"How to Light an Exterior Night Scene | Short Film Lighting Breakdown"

This was just something that we didn't really have a plan for which I kind of wish we did but we just knew on set that the talent needed to have a headlamp in order for the reveal that happens in the scene to work so we just threw a headlamp that actually was mine
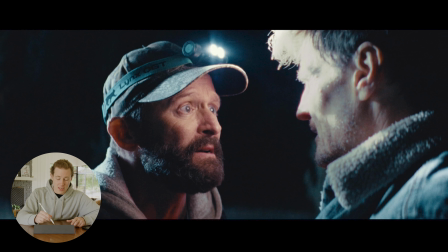[12:26]
on the day uh on talent's head because we didn't prepare for that but that just sits on it on the top of his face here and lights up our supporting actor's talent arguably more than you would want i actually kind of like how this really blows out and blooms uh the kirk anamorphic lenses just really make this feel like not overly done to me it feels like tasteful and sort of harsh and because of the nature of the scene that that sort of works in my opinion um even though that wasn't planned at all and what that also does is it bounces off of our
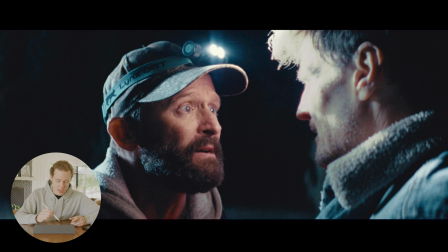[12:56]
supporting actor's face and and back into the main character's face which is really help helping sort of bring up the the levels and lift
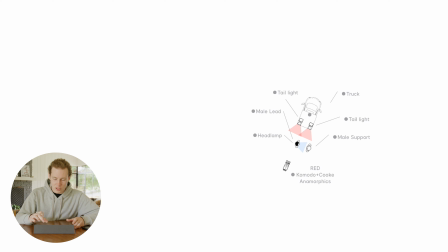[13:03]
his face and create that nice little shape that you see on the edge of his face here jumping back into the lighting diagram and zooming out once again i'll
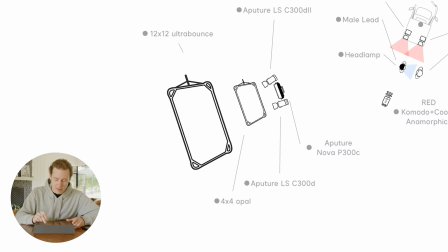[13:11]
talk to the other sort of setup we had that's creating the back light in this area this is what i was talking about in the first frame where we didn't set up a book light for this one but we did actually double diffuse it so in this case we needed more output than
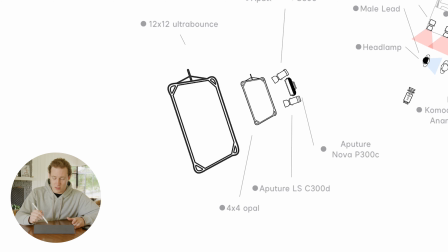[13:24]
we had for a single fixture so we ran a aperture 300d mark 2 the aperture nova p300c as well as another 300d mark 1 that we had on hand just to blast as much light as possible in there and also create as much distance as we could between the talent and the source to make it sort of feel more distant like a moonlight source naturally would this setup has all three lights blasting through a four by four
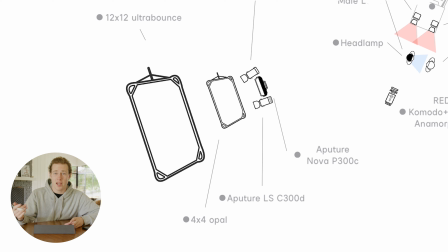[13:48]
opal frame and then into the same 12 by 12 ultra bounce that we had in the first frame setup jumping back into the frame here we can see
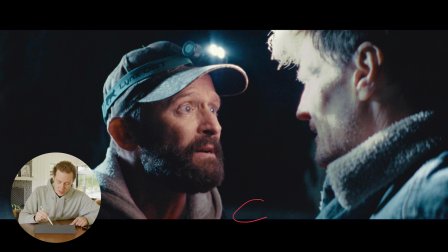[13:56]
that that just a helps fill in a little bit of the ground here to make you feel where they are in the space and as well as you can see a little bit in the tree here in the background that's a little out of focus and mostly is acting as sort of a
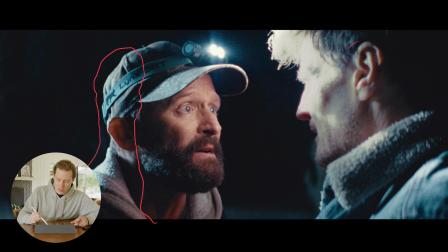[14:10]
backlight edge light that just kind of fills in the side of his face and then as well fills in our secondary talents edge and face here. Jumping into the wider version of this frame we can see everything we just chatted about.
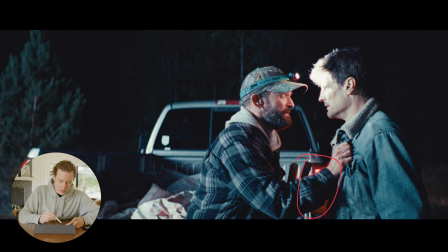[14:21]
We have both of the red taillights now playing in frame as practicals and you can really see how that makes a bigger difference here in terms of the edge of his face here a little bit of red edge coming through as well as on the lower beard here and then a little bit in his face here as well. In this wider frame obviously the big moonlight source plays a lot more lighting up all the aspects of the truck here that you can see and again all the trees and sort of greenery that surround it there's always a balance between wanting to see the environment and also letting things fall to black and that's sort of a tricky thing to balance a when you don't necessarily have the sources to light up the entire thing we didn't have a big condor with some m90s to blast through all the trees kind of thing but also just to lean into the grunge of it and making it sort of feel darker and blacker in in the background and sort of leaning into that because of that is the vibe of the short film.
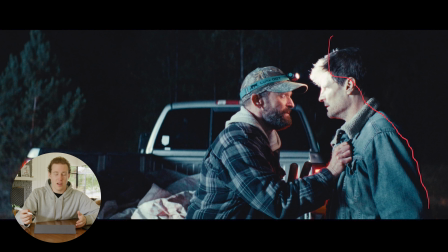[15:11]
On our supporting actor, I did kind of let the backside of him fall to black, which feels very on-brand for sort of the darkness his character is feeling in this scene. And then once again, we have just the headlight playing on his face and acting as a bounce back on our main talent's face here. And if we jump back to the tighter frame,
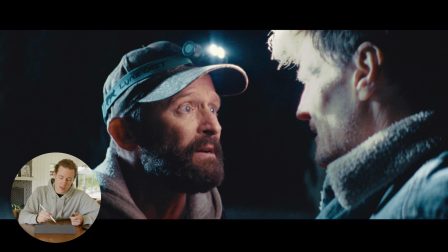[15:27]
we can see how the big 12x light source bouncing off of the truck is providing a little bit of an eye light on our main talent here, just kind of bringing his eyes out and showing that craziness that he's feeling in the moment of this scene. Anyways, I hope you guys found this video informational and helpful. I'll link again the teaser and the whole short film in the description down below if you haven't seen them already. I tried to avoid using any super spoilery frames here in this version. If you want a version two of this, perhaps I could break down a few other lighting frames that go into spoilers of the short film once you've all watched it. I really enjoyed shooting this short film. It was a super fun creative project and doing these lighting breakdowns are something that I really nerd out about. If you enjoyed this video, make sure to click the like button because it actually makes a difference and shares this video with other people who might be interested in looking at different lighting setups for a thriller short film. Also subscribe if you want to see more filmmaking videos just like this one.